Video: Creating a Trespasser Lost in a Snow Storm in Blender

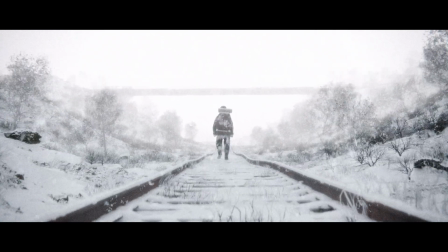0s
I'm gonna break down how I created this snowstorm scene in Blender.
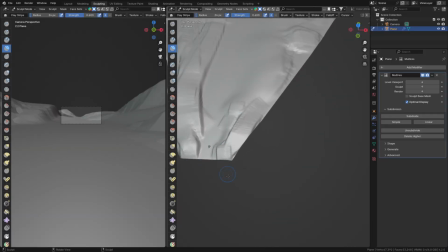5s
First, I'll sculpt the terrain, refining it further and further while keeping the accurate real-world scale in mind.
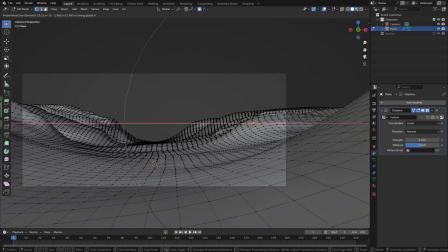11s
I have a very specific idea of how I want this to look, so I'm trying to match that as closely as I can.
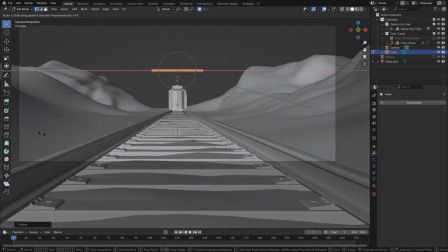16s
I'll add in some terrain tracks and a bridge between two hills in the distance as well. Then I'll start working on the lighting and atmosphere, which in this scene is very important for the snowy blizzard feel.
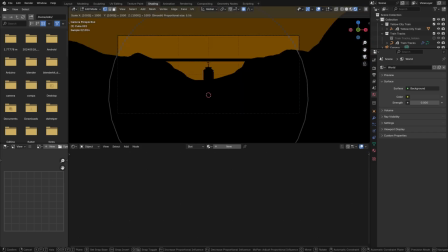26s
I did so using some exponential height fog. So I added a large cube and then used a separate XYZ on a texture coordinates
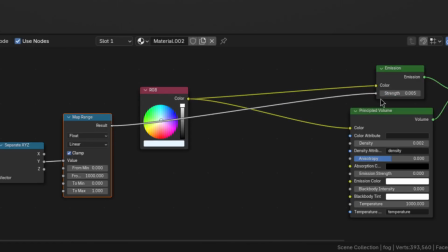33s
object output to get a gradient that I can then use to control the brightness and density of the fog.
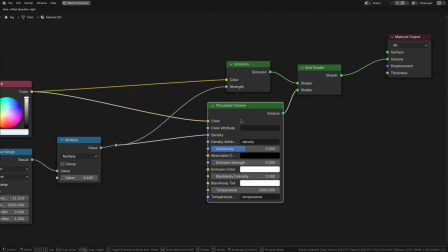38s
Brightness and density because I'm using a principled volume added together with an emission shader.
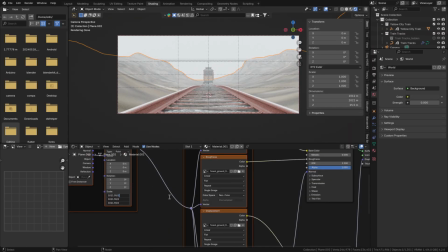43s
Then I'll just add a basic texture to the landscape.
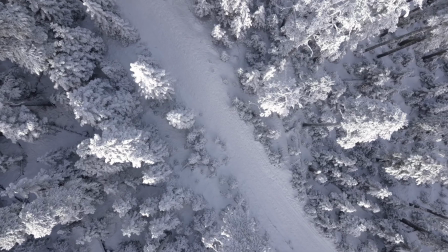45s
The important thing here is to use real displacement because else the snow that we're gonna add would look very flat and boring, which conveniently is the next step.
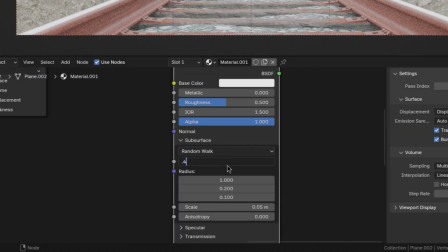53s
I first need to create a snow material. For that I'll just add a principled BSDF with some subsurface scattering, noise texture into the roughness and also the bump.
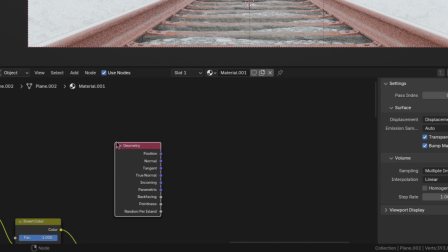61s
Then to mix it in realistically, I'll use a geometry node's normal output plugged into a separate XYZ.
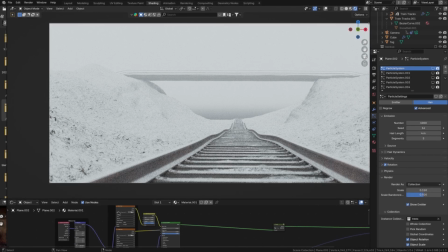66s
On its own, the shader-based snow isn't enough,
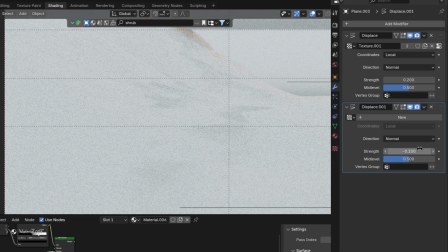68s
so I'll improve it by duplicating the ground and inflating it slightly using a displace modifier, then just giving it that same snow material.
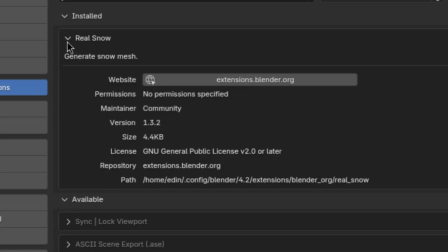75s
And that covers everything except the train tracks. For them, I'll be using the real snow add-on, which can automatically add snow buildup to a selected object.
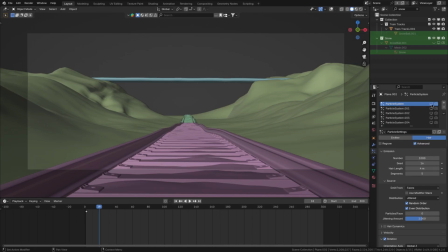82s
And after that, I'm very happy with how the snow looks. So that means I can move on to adding some trees, shrubs, sticks, grass, and rocks to the landscape.
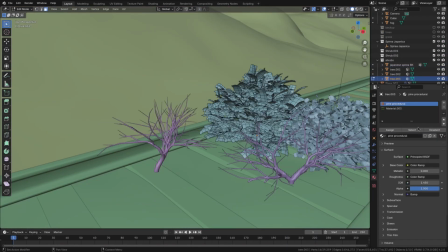91s
Scaling them down, the closer they get to the train tracks. Now, even though I have removed all the leafy bits from the plants, they still don't look wintry enough.
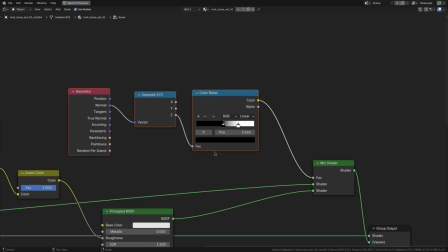98s
So to fix that, I'll add some shader-based snow buildup to them as well. Either using the normal and separate XYZ method or using the base color of the plant passed through a color ramp.
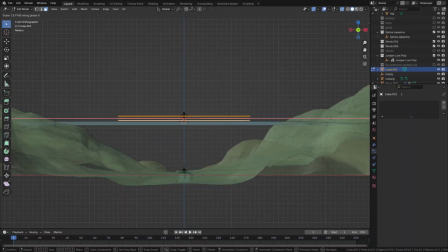106s
Then for the bridge, I'll model some additional railings and add a concrete and metal material.
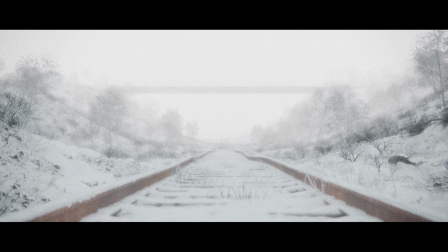111s
Now, I was considering just leaving it like this, but it needs a character in my opinion.
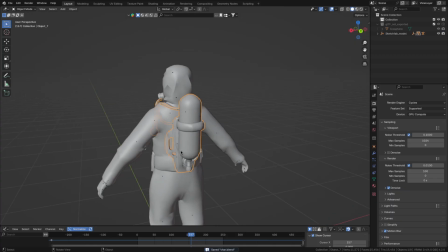116s
So I used this model of a rust scientist and modified it by removing a lot of its gear as well as making it all black with some snow.
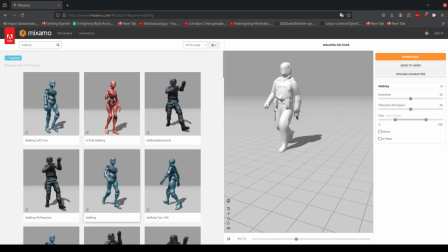123s
Then I added a Mixamo walking animation, which at first didn't look cinematic enough.
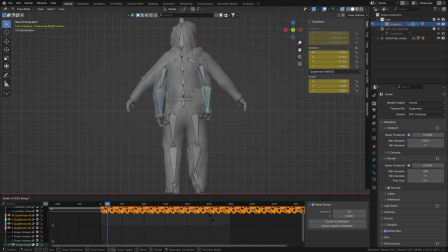127s
So I slowed it down a bit and reduced the swinging of the arms because that kind of just seemed too happy.
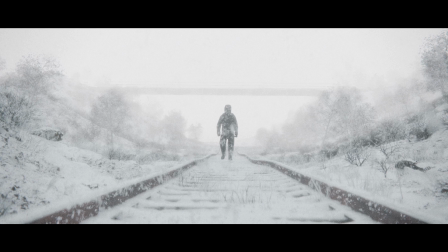133s
Then I placed the character in the scene and made the camera follow him. Okay, so in my opinion, the scene looks great now, but just to be sure, I'll gather some feedback. The result of this is that I feel like I should add a backpack.
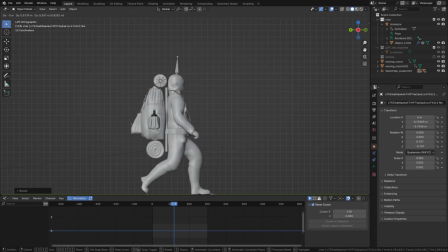144s
So I placed this model from Sketchfab here on the character's back, parented it to one of his backbones, and added some snow.
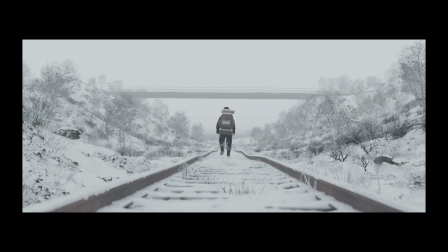150s
With that, I feel like the scene itself is done. But for it to look right, we have to do some crucial things in compositing.
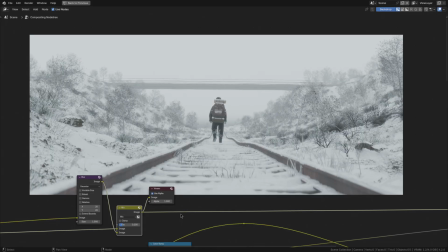156s
First, I'll mix in a blurred version of the render into itself to give it a dreamier, snowier look.
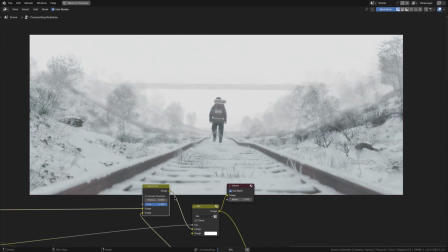161s
Then I'll mix in a lot more mist using the Z-depth pass, as well as adding some falling snow that I rendered out in a separate blend file.
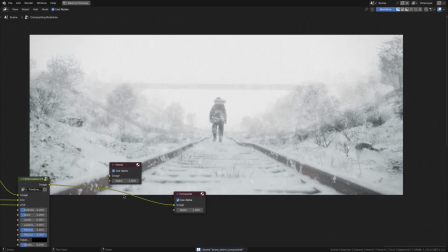168s
And lastly, I'll add some film emulation, which I think for this scene made a pretty big difference.
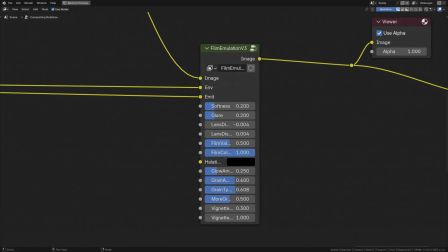173s
By the way, you can also pick this node group up for yourself for just $1 on my Gumroad. Link in the description.
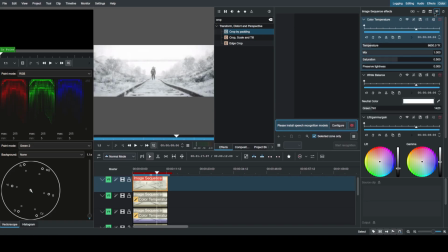178s
And lastly, after some color grading, the scene is finally done. So here is the final render.
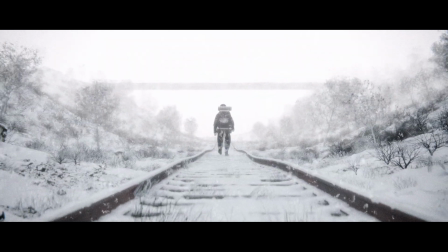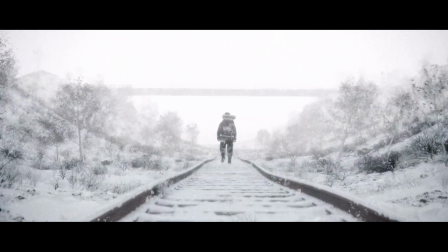189s
Thanks for watching.